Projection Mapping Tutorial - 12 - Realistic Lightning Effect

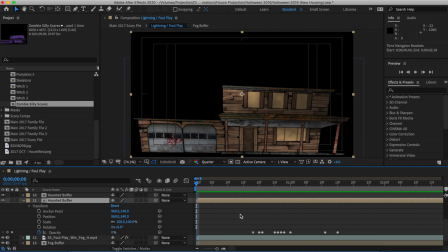(4:15)
Let's play it and see if you can figure out what's going on with those keyframes.
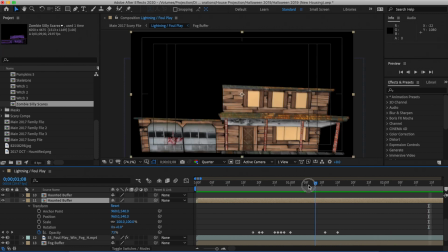(4:22)
All right, so it goes through really quick.
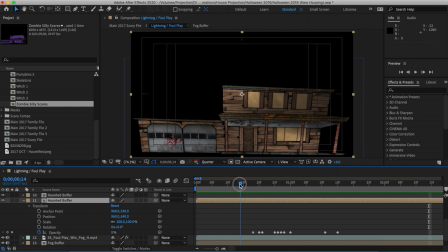(4:25)
So I listened to the sound of the lightning and not the sound of the lightning, the sound of the thunder. And what I had done was try to think, okay, the thunder crashes right here.
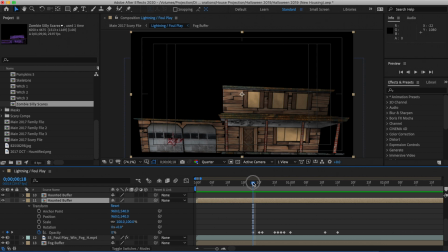(4:39)
I'm going to make the house brighter. So it goes from 0 up to 100.
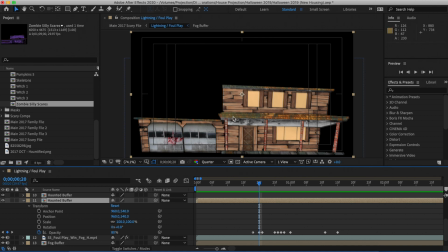(4:46)
Now my haunted buffer layer, if you look close, you can see this looks double imposed, like it's kind of moved up a little bit. And I did that just to make it stand out a little bit more. So it goes from 0 to 80, and then back to 0 again.
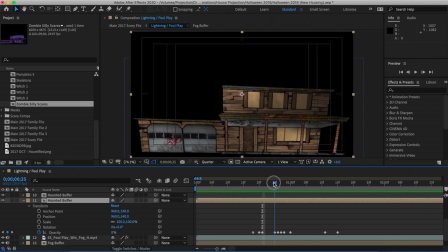(5:04)
Doesn't make it all the way up to 100. Okay, it goes down to the next one where it's kind of rumbles back from 0 to 100
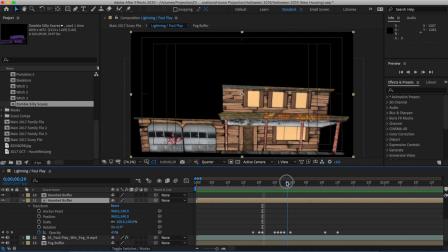(5:14)
to 30 to 90 and then back to 0. And I'll tell you right now before I get comments, why did I pick these numbers, like anything specific about them?
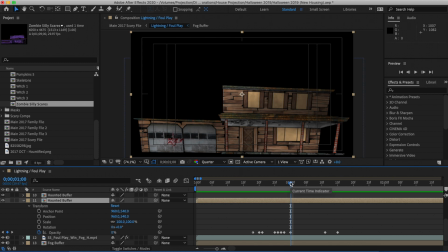(5:28)
And the answer is no. What I wanted to show here was that it varies, because when lightning strikes around your house, it's not just like stark white, black, stark white, black. It depends on where the lightning is crashing and how many times it flickers,
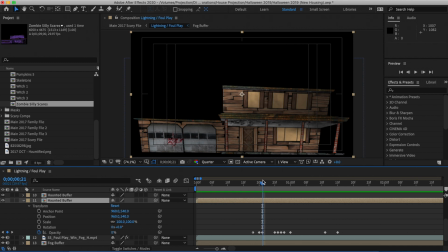(5:47)
whether your house gets kind of brighter and or darker, or if it does like a little fade midway through. So I just try to simulate lightning as best as possible,
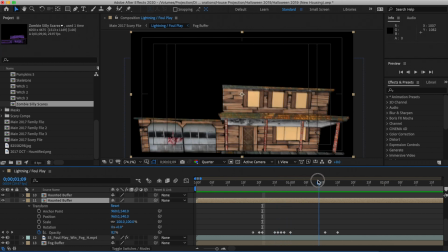(5:59)
and you can see that this really goes along with both.
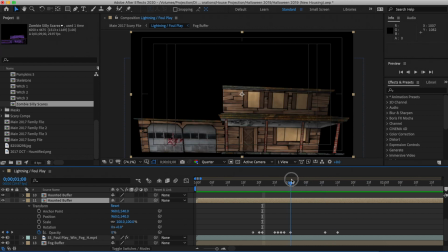(6:04)
And if you look here, I have from 0,
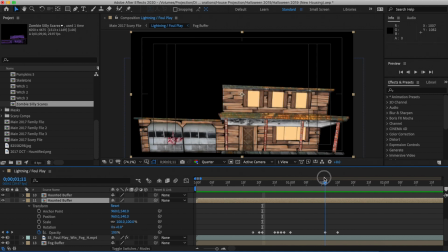(6:07)
and it gradually gets brighter up until 91 and then 100, and then it goes back to 0.
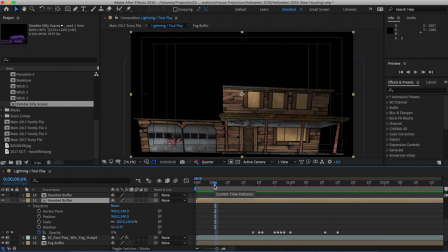(6:14)
Okay, and I tried to do some differing effects once again just to add some realism to it. So I'll play this just so you can see what it looks like now that you saw the numbers.
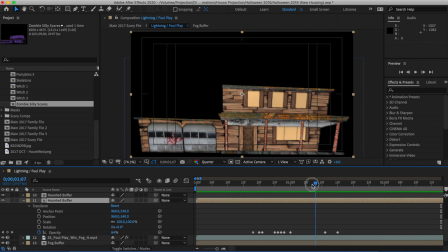(6:27)
Doesn't this, I love this long pause, or this long fade build up there. Watch it again. There you go. So I just kind of fool around with them, mess around with those keyframes, and it's all in the opacity.
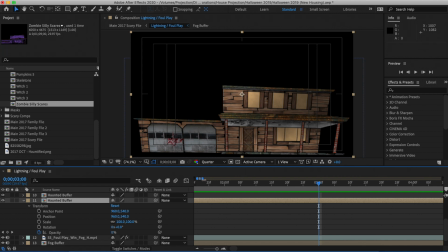(6:45)
That's the only thing you're changing here. So I'm going to zoom out a little bit more because I'm in really close, and you'll see that as this plays along, every time there was thunder in the clip, I made the house flash. People walked across that, just, don't worry about that. You can do that with the other tutorials.
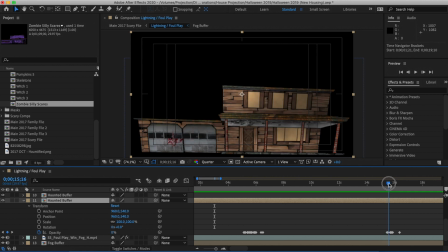(7:05)
Here comes some more thunder. So here's the lightning that goes along with it. Now, you can see there's a ton of keyframes. This could take you forever because this was a 3-minute and 30-second piece.
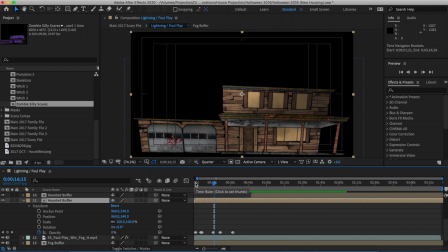(7:22)
So those first flashes that I was showing you was only in like the first 3 seconds. So here we go. Actually, I take that back. Here's from 0 to 2. All of those keyframes that I showed you in the first clip was just in 2 seconds.
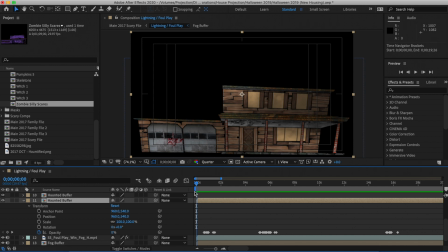(7:41)
So this could take you a really long time, and I was finding that too. And I thought to myself, why am I going through all of this? Why don't I just have the thunder sounds and the haunted buffer loop?
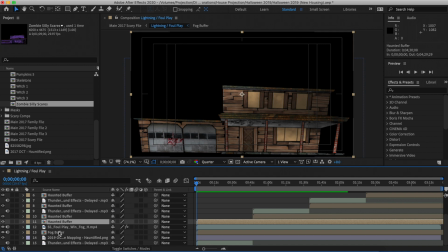(7:55)
So I took my haunted buffer, and then I held command, and then I clicked thunder sound effects, control if you're on Windows, and I grabbed both of those,
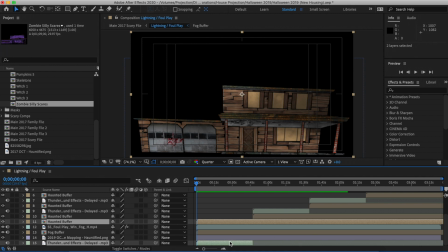(8:09)
and then I hit command C or control C, and then I pasted them, and then I put a new layer in,
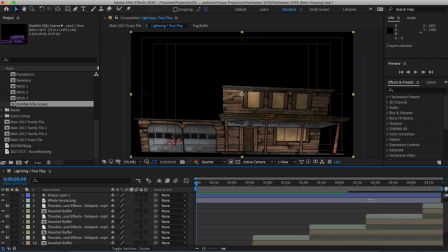(8:18)
and I put a new layer in, and I put a new layer in.